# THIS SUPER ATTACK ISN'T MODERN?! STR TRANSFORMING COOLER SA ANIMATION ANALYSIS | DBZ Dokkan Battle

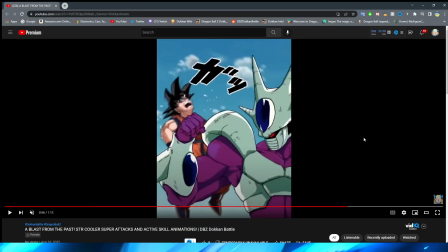20:33 We have a very quick punch, which I like that they emphasize with the white. It makes it feel a little bit more, not only just impactful, but natural, I think. Because you're not just seeing the naked eye is not just seeing this instant arm raise, right? That doesn't really have a lot of impact.
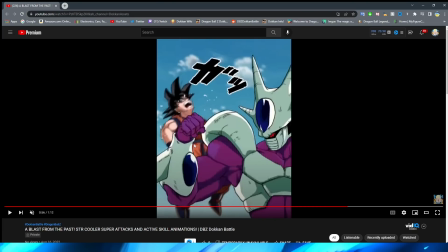20:49 But, of course, the white adds that, and the little bit of recoil on Cooler's fist also sort of implies, you know, obviously that it was a very impactful punch. I also think it's interesting that they add spit to the enemy character. Unless this is just supposed to be water that was still on Cooler from when he transformed,
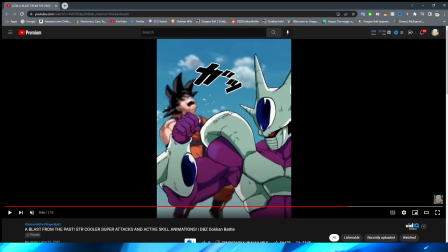21:07 I assume that these little particles here are supposed to be spit from the enemy sprite, which, I mean, makes sense, because if you got punched that hard, you sure would be spitting for sure. But it's interesting to me because I don't really, can't really think of any other animations that do that off the top of my head.
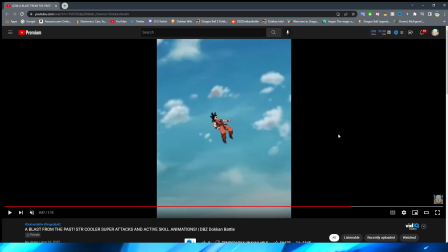21:22 We have a very nice fade out of Cooler as he's going super fast. Of course, he teleports behind the enemy. This looks so good, dude. So, of course, the immediate, right, teleport in.
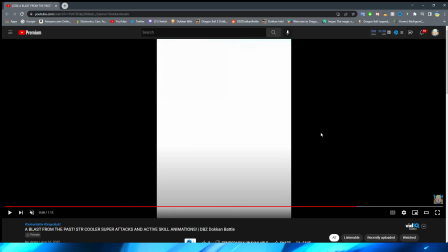21:35 And look at how fluid this animation is, ladies and gentlemen. Oh my gosh.
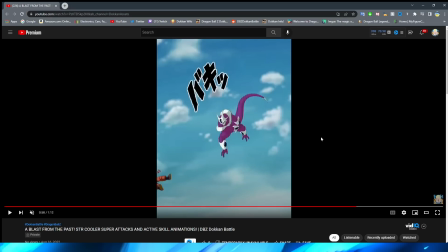21:41 This is sort of, at least in my mind, when I can remember, this was the beginning of these super fluid, very small animations for me, because I remember I saw this and I was blown away. This was way before I did animation analysis videos or anything like that.
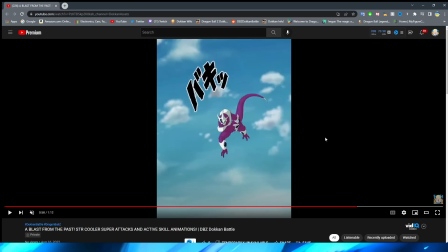21:56 I saw how fluid this looked, especially in full movement, with how small the character was on the screen, and I was like, hold up, they can do that? This is one of the first examples, or at least one of the first examples that really sticks out in my mind, that they really started to go hard with that sort of thing.
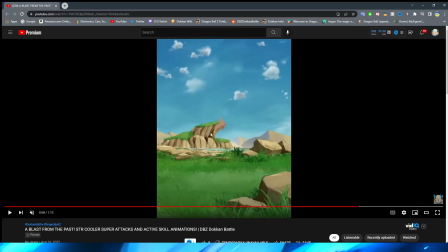22:12 By the way, I love that obviously they have Goku clip the rock here, which I believe is, of course, accurate to the scene. We have the rocks explode off, and then the rocks explode as he hits the ground, right?
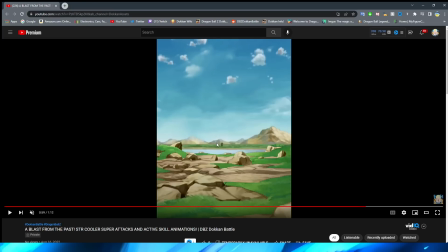22:22 The enemy sprite sliding against it with the smoke billowing in the background. I never even noticed Cooler super small in the background there, huh? That's pretty cool. Obviously, we have Cooler fly forward, and of course emphasized by the water effect, which looks really, really nice, right?
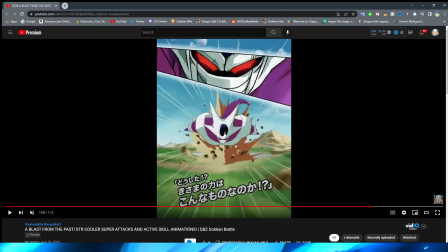22:38 Here he is. He's coming in hot, ladies and gentlemen. And here's the thing, right? This is something else that I want to talk about, because I think this is a great animation that does literally just using a PNG moving forward correctly.
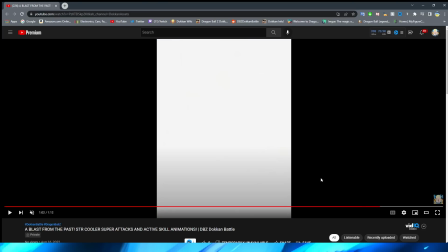22:51 Because I talk about that a lot in my videos, where I'm like, wow, I do not like that this is quite literally just a PNG moving forward.
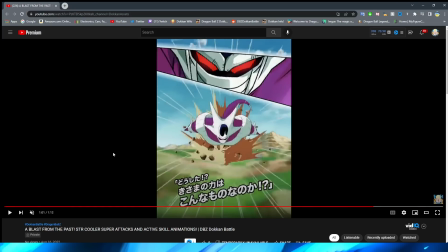22:59 And that's what this animation is, right? Obviously, the background moving looks good, the rocks, the dust, all of that sort of emphasizes the movement. But not only is this a really good angle, and this asset fits a lot more with the style of this animation,
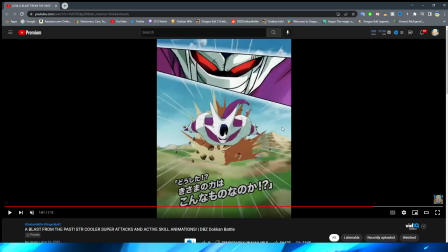23:17 I think that the emphasis on Cooler moving with his body sort of getting a little bit bigger and smaller
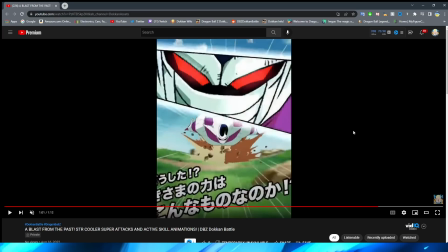23:25 really helps drive home the fact that he's just flying forward like this.
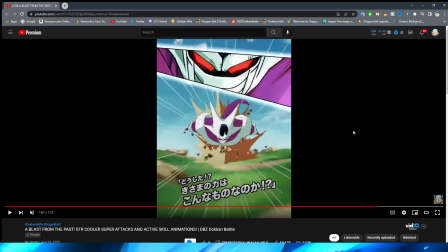23:29 Because obviously in a lot of anime they do this where the character is sort of like jittering a little bit to sort of represent you're looking at them flying as they're flying, right? Because obviously they're standing still, quote unquote, on the screen, but the background's moving around them because they're flying.
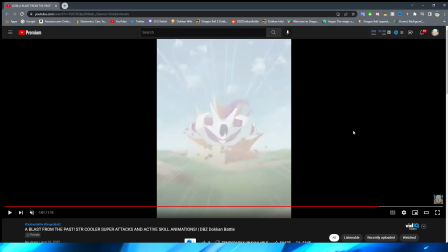23:42 I think having them pulse like that really, really helps drive that home. Very, very good job on that.
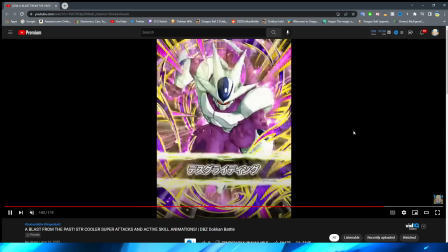23:48 We have the fade into white to the card art.
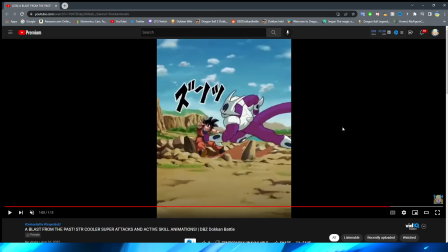23:53 And then, of course, another fade and the infamous scene.
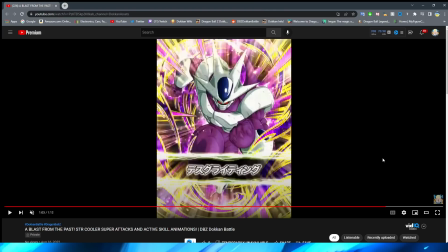23:59 Obviously, this is so good and so well animated. We have the fade from white, right?
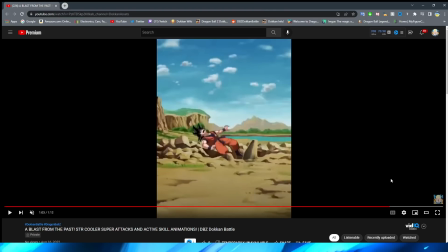24:05 And the enemy sprite, this might be one of the best examples of an enemy sprite actually fitting in a Dokkan animation, I think. Because this is one of the only times where I was like, wow, the sprite actually kind of looks decent there. I'm not going to lie.
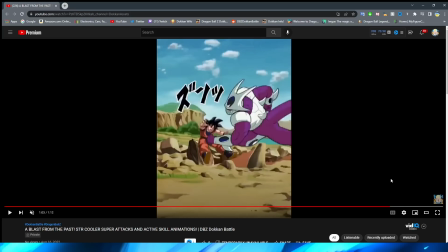24:20 We have Cooler fly forward. I love how he's stylized. I love the way that the asset looks. We obviously have this very small arm movement to sort of drive home the fact that he's given him the gut punch, right?
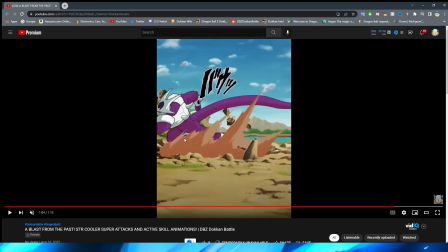24:32 The enemy sprite then flies forward with Cooler, right? As well as the rocks and dust, sort of emphasizing that too.